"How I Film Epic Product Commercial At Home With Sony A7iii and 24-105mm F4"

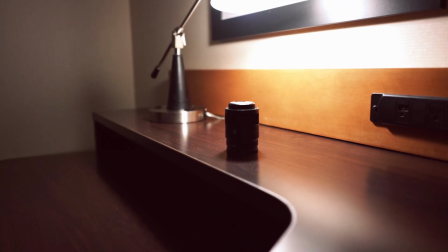I'm actually in a hotel room and I wanted to take on the boring room challenge. I pretty much use everything that I have in the room.
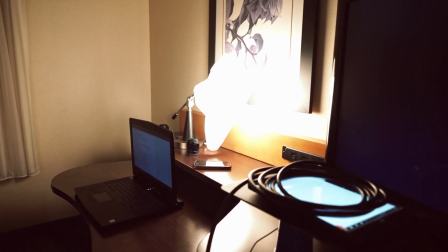I have a TV and I have a lamp and that's pretty much it. What I brought with me was I have my laptop, HDMI cable and my camera.
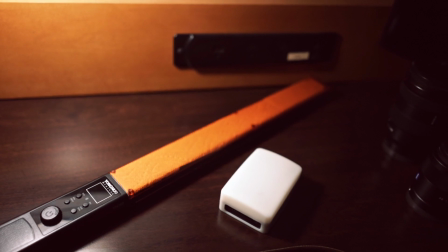Even though I have my external lights I decided not to use them. just to keep it all authentic. I wanted to inspire that you can make stunning images using nothing just your camera and that's it. So let's get started. I noticed the lamp how it was a little bit harsh.
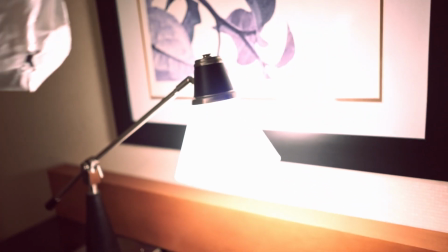I got a white plastic bag and I put it on top of it to give it a little bit of diffusion
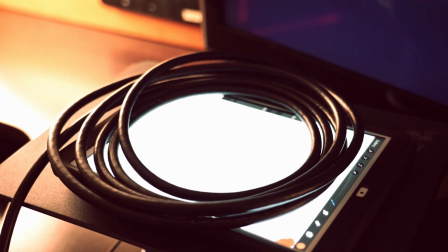and I have two cups from last night's takeout and I just decided that I'm going to use
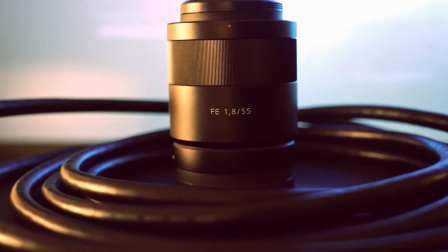them as a kind of a mini table because I needed the TV as a
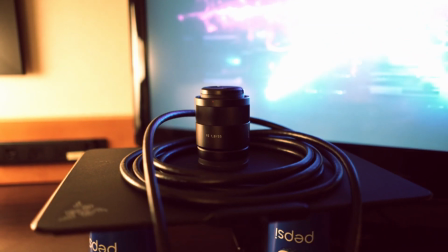background. I was getting inspired by how they filmed the Mandalorian.
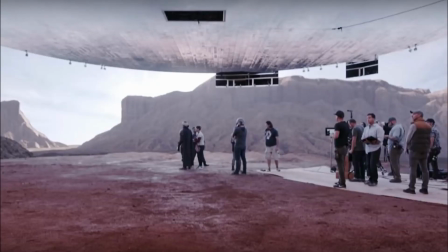Why not just go back to basics instead of using a green screen just use it as if it was a projector and do anything you want. I loaded up a graphics in the background that was kind of techy a little bit of cyber punky had really good colors. The tungsten light from the lamp I know I can manipulate that light to look a little bit warmer and change it to a little bit deep orange red and with the TV I can manipulate that to make it a little bit teal so I'm just gonna play with orange teal orange blues kind
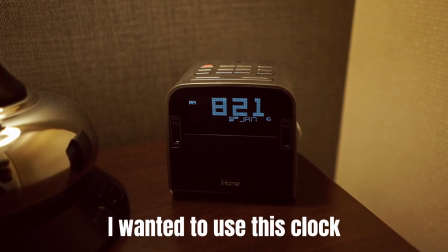of red blues and that's where the vibe that I was going with this initially I wasn't gonna use the lens I wanted to use something else but because of the pandemic I just opted for whatever I have just in case if something I just don't want to take any chances.
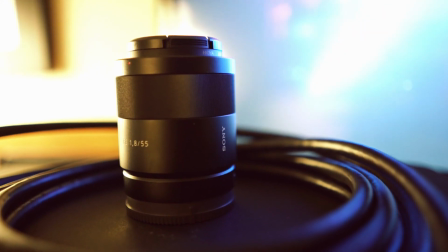This is actually the 55 millimeter Zeiss it's my first lens that I got with the camera I'm gonna make a review for that in future video but if you haven't checked my 24-105 review you can check it up in here. Because I don't have any gimbals I only have my tripod so I wanted to move do some movements and get the shot to look a little bit dynamic so I got
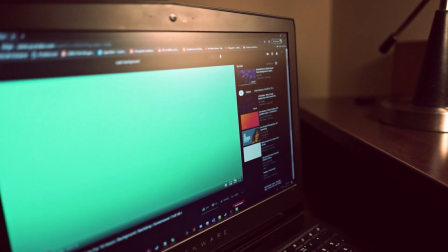my phone and I loaded a cyan wallpaper and I just moved the phone from side to side to kind of give it
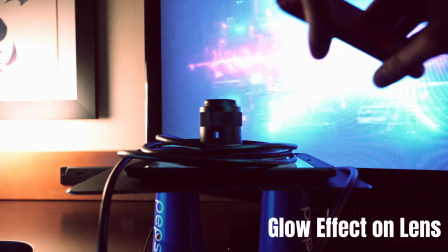a little bit of a glow effect because that's the only light I have other than that I can just maybe can grab another lamp and move it around but I either had the option of using white light or blue light or do a cyan so it's really up to your preference whatever you want to use the one tip that I can give you if if you're having a tripod you can actually mount the tripod on two legs
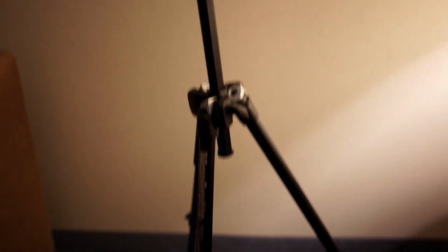and move the tripod back and forth to get some of these really smooth shots in and out and
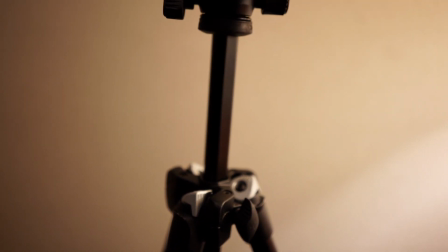one thing if you have your tripod can extend up and down just loosen that a little bit and let that go
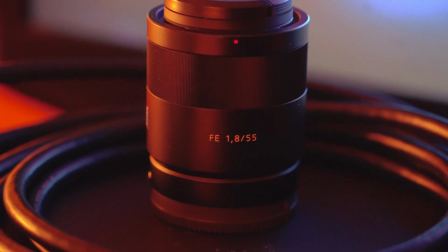down slowly and you can get that panning from up to down try and use as many props as you can that complements the item that you're shooting with so I know that I'm shooting a lens and the lens
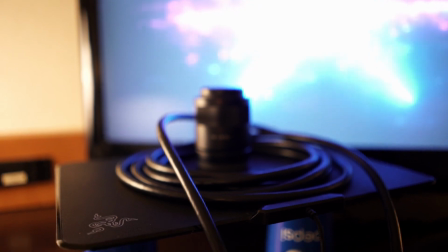is kind of circular so I thought well my HDMI cable is circular so I wanted to make that frame within my shot to kind of keep that in center so I had that in there and I had my mouth pad so the mouse pad had a little bit of texture so I put that in and of course the backdrop which is the tv just to kind of have something moving because if it was static it can work in some ways it's up to everybody's preference but I kind of like to have a little bit of bokeh in the background to kind of stimulate and simulate that it is shot in a studio
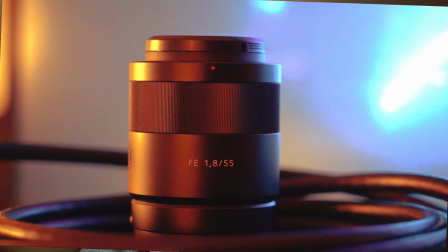so yeah just go wild experiment and have fun with it